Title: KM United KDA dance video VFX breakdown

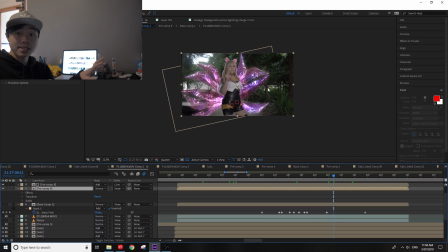I was actually really scared that I wasn't too sure if I could get these tails to actually move that like they do here. We had our awesome prop maker, Anthony Gabbs, make some tails. We didn't actually use it in the actual video, but I reassured him that it would still be useful for the final video.
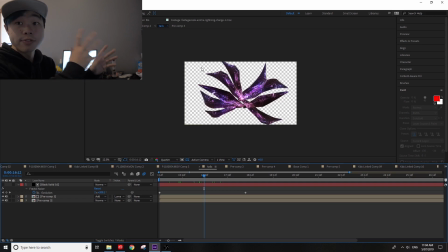Like we see here, we actually have pictures of the tail in different directions, and I basically placed them 9 tails like this,
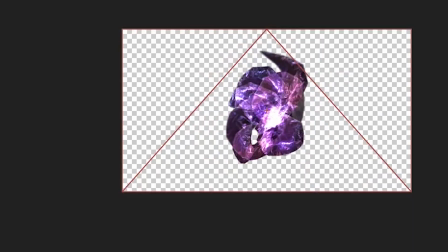and then animate them so that they flower and bloom like so.
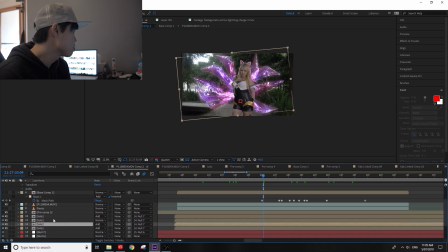Gave it a bit of a glow with a fast box blur. And let me think what else. Oh, one thing that I really liked about this effect is this outline that we have around Mary. See this doorway here, there's obviously sunlight coming from there. if you have a subject directly behind it, you should have a little bit of light wrapping around whatever's in front of the light.
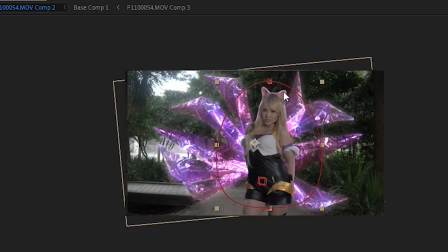So when you see Mary's kind of edges here, you'll see that kind of there's a pink light that's emitting from the tails.
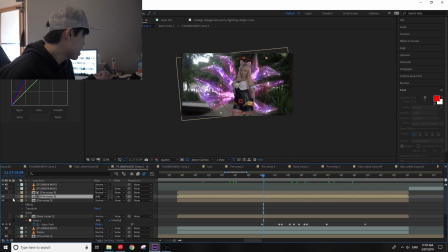That's what I intended them to be, at least. So basically I duplicated the layer of her base, just her, not the tails.
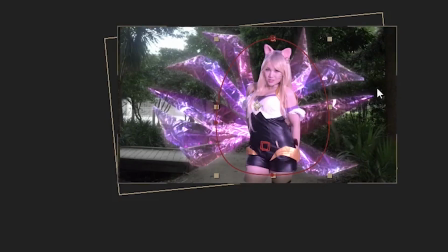It should be this one. And made it kind of this pinkish glow.
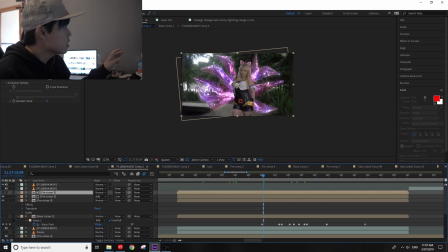And from there, I duplicated the layer again, made a layer that's kind of like using the rough and edge tool,
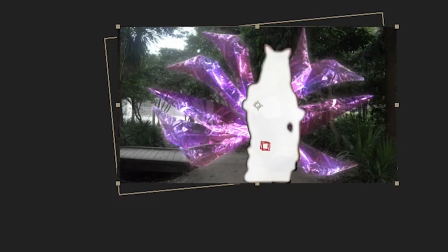kind of like shrink the edge a little bit so that we have a little bit of an outline,
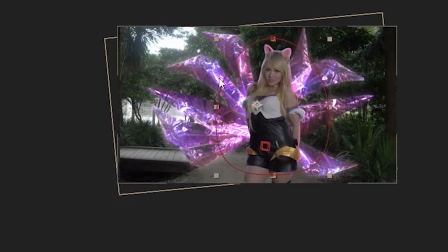creating a lumen mat with that rough and edged layer. And there we have it.
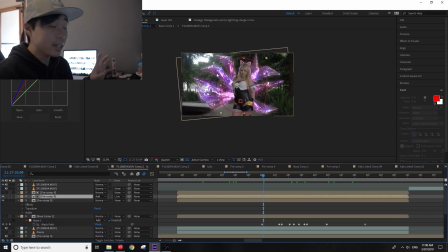Yeah, so light wrapping, and another really subtle effect that you
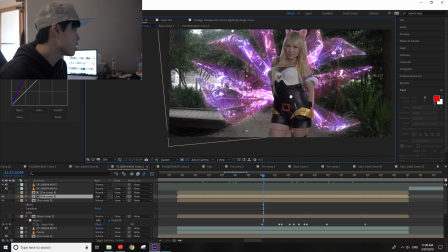probably didn't notice, I probably wouldn't have noticed, is this little displacement of the tails, because the tails, at least from what I saw, are kind of this glassy looking. So I thought it would be cool to kind of like when you look through the glass, like kind of when you look through a water bottle here, it kind of displaces the image a little bit.
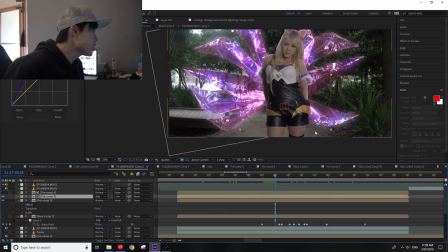So when you look at the tails here,
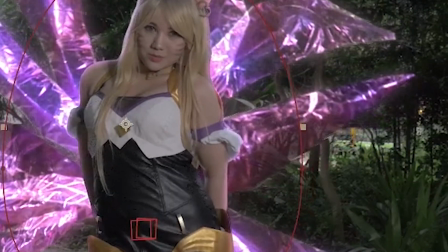they actually so if you see this tree here, they actually slightly adjust the image.
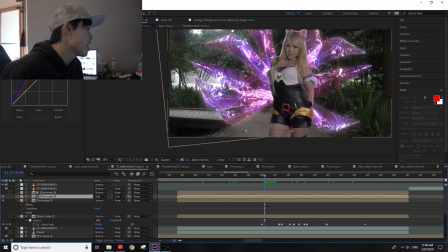And that happens with all of this.
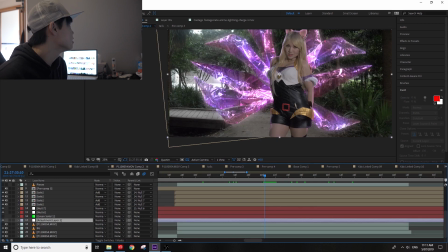I used adjustment layer on the background layer and basically padded the displacement effect.
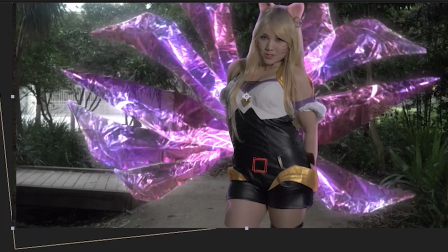And from here you can see that's what the displacement effect is actually doing. I am using a displacement map layer, which is Precomp 5.
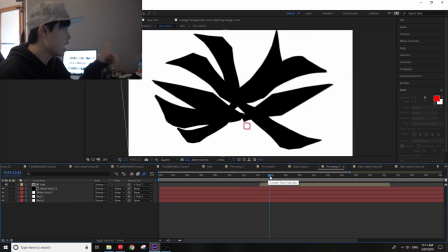And Precomp 5 is just the tails layer, made it black and white. The computer is basically determining on the black bits, displace the background a little bit, and on the white bits, just keep it as normal.
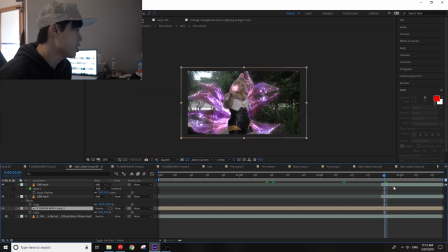And I guess since we're on this shot, we also had the nice little heart. All I did, literally, was cut out the heart from the actual video. Anyway, there's the heart. Gave it an add. And it looks really nice.
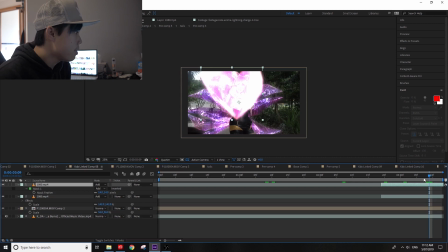And because it's add, you can see through and you can still see Mary through that little heart there. Cool. Sounds good. Okay, let's move on to the next shot. Oh, okay, this is my pretty favorite part because I knew this would work, but I didn't know how well it would work.
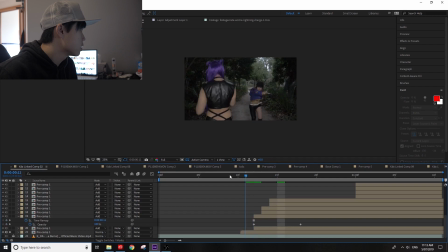So we'll take a look at this normal comp here. It just like speeds up and then slows down. I'm like, oh cool, that really works out. Very anime-esque. Zoom, zoom.
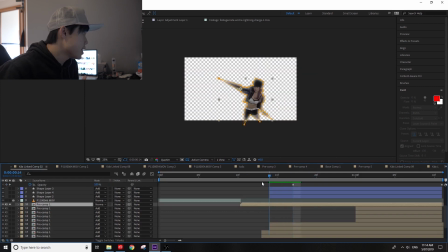I rotoscoped Jasmine out of the shots here.
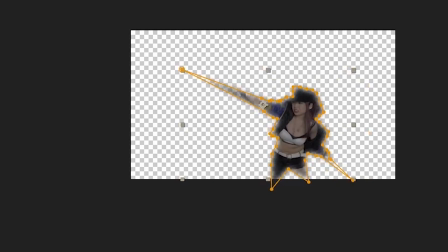And basically, for each, I think I did every 2 frames,
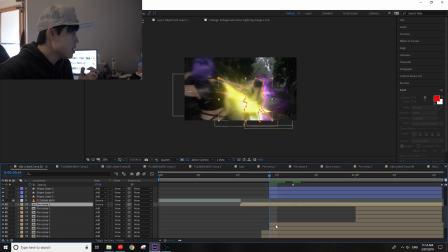I freeze framed on this rotoscoped layer and then created 2 colored layers.
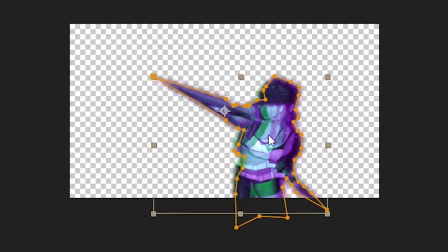Where we have here, creating this kind of like nice shadowed super speed effect. So I did a bit of research on how the attacks actually look for the individual characters. And from what I remember for Jasmine's character, she had a little like slash effect.